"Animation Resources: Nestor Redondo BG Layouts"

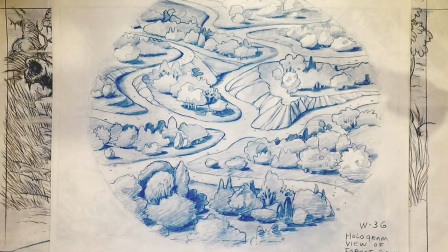[16:35]
He's juggling three different concepts at the same time and making them all work.
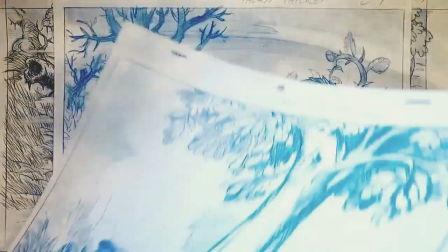[16:44]
Another great background of a pile of leaves. A thorn thicket.
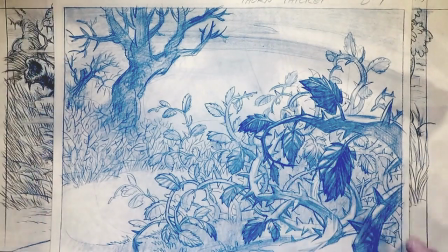[16:52]
He's working out depth with things in the close foreground so we can see that there are thorns, and then areas in the back with trees.
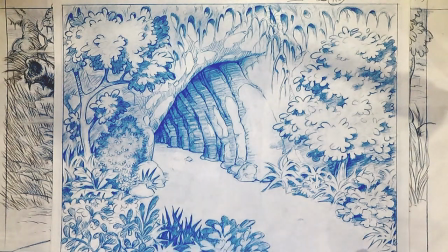[17:05]
I hope I didn't hit you when I turned the page that time. This is a cave exit.
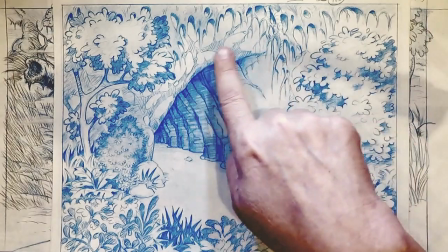[17:13]
He's indicated moss growing over it and the depth going down.
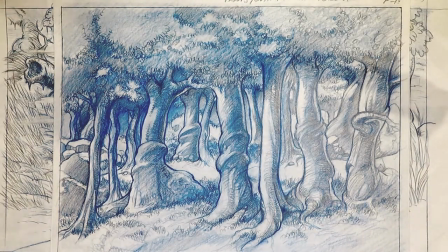[17:22]
Transylvanian forest.
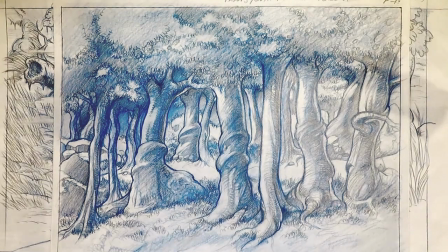[17:25]
So he's created something that looks kind of beginning to look kind of ominous in the tree trunks,
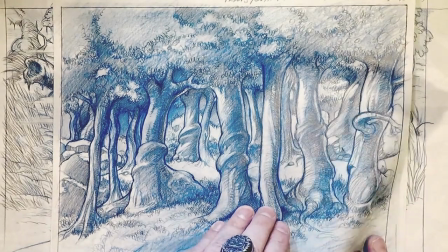[17:34]
giving them almost like musculature or something.
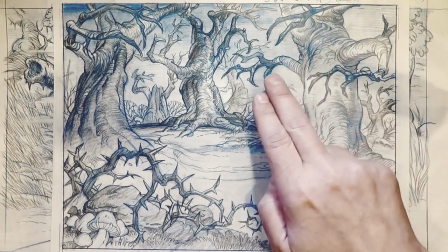[17:40]
Now the trees are starting to form into human forms. See the arms and the fingers reaching out to grab.
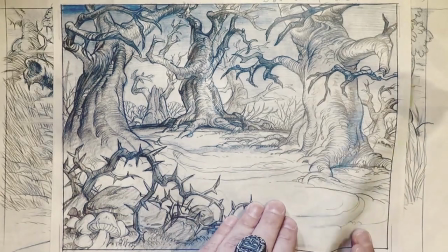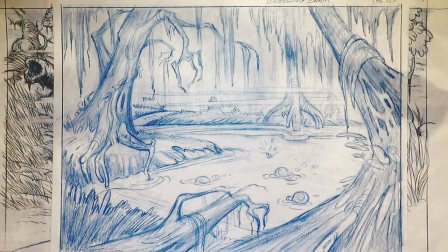[17:53]
A bubbling swamp. He's indicated how the animation work. He's showing 1, 2, 3, 4 stages of that bubble popping.
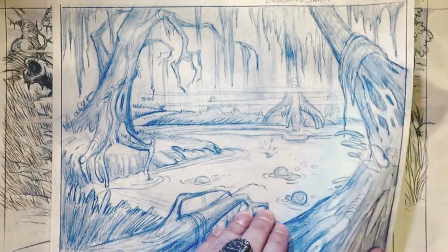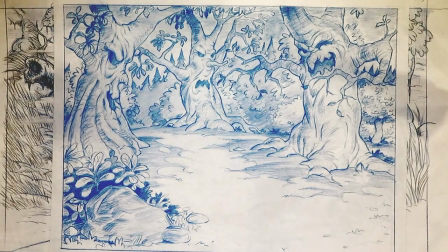[18:09]
Now one of the things about these two shows that I have to point out at this point is that Widget was more of a realistic show that had a lot of sort of natural history sort of elements.
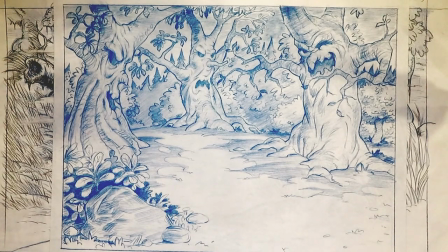[18:23]
Bogus was more of a cartoony show. It was more in the line of Roger Rabbit and that sort of thing. So here is a Bogus background of a similar sort of thing, and look how he's made it more cartoony.
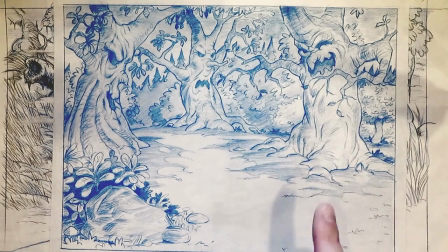[18:37]
Exact same subject matter that we just saw in the previous background, but here it's much more cartoony looking and less
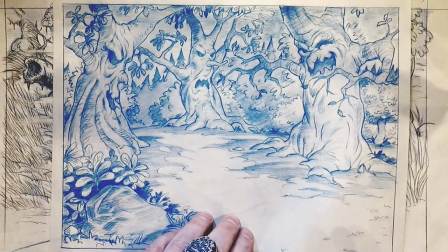[18:46]
realistic and botanical, I guess is the word for, or arboreal is the word.
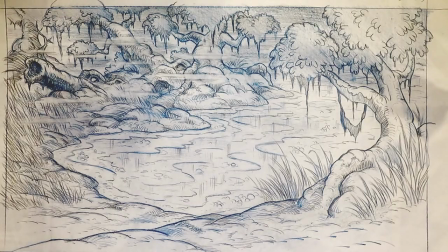[18:57]
So here's another swamp.
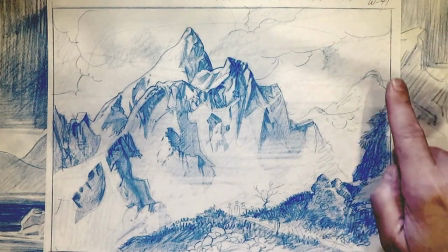[19:02]
I don't know if you can read on the 1080p, but when it says W up in the corner, that's a widget.
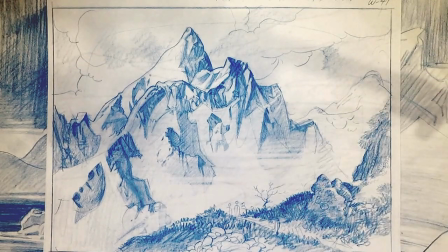[19:08]
When it says B, that means it's a Bogus. This is Mount Everest in the Himalayas, and we can see down here he's indicated the scale for the characters.
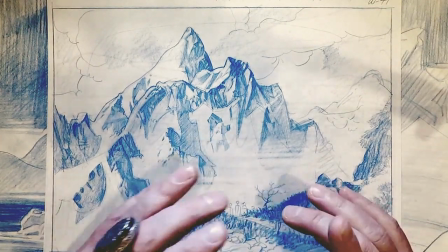[19:19]
So they're coming down this path and overlooking this vista, and maybe we truck out to the
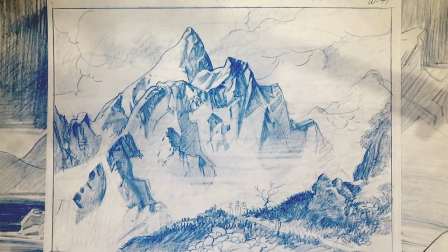[19:27]
mountains as they arrive.
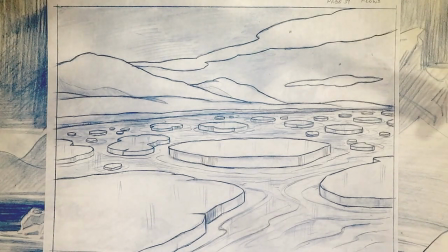[19:34]
Here's an idea again of showing you how the cartoony version and then the more realistic version. This is a Bogus icebergs, you know, the edge of the ice flows from a Bogus cartoon.
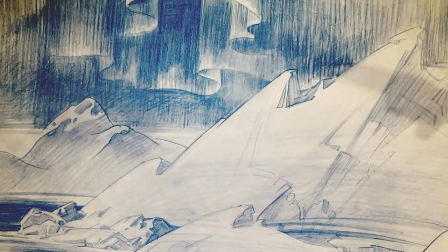[19:48]
And here's a similar sort of a thing from a Widget cartoon. This is really a masterful job of design, because
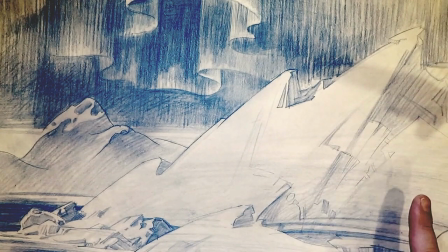[19:59]
this could be painted in just 3 tones and still look very nice.
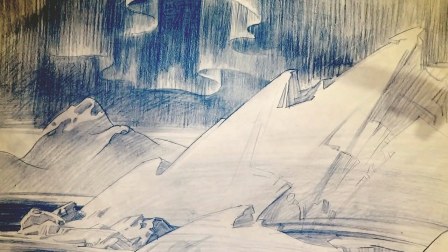[20:03]
You know, you don't have to do a million shades of color or gray. You can do it in 3 tones if your design is really good. And he's also encapsulated everything there is about ice flows in the Arctic, you know, with jutting up ice and northern lights and
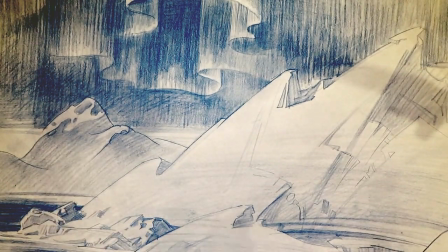[20:23]
icebergs in the distance in the water. You can totally feel the atmosphere that he's trying to get across.
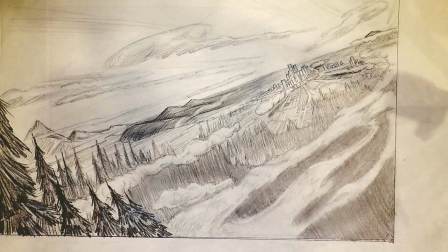[20:32]
Here's another really nice one.
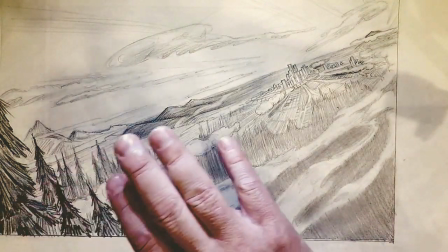[20:33]
This is an aerial shot that's set at an angle, and we're going from close in.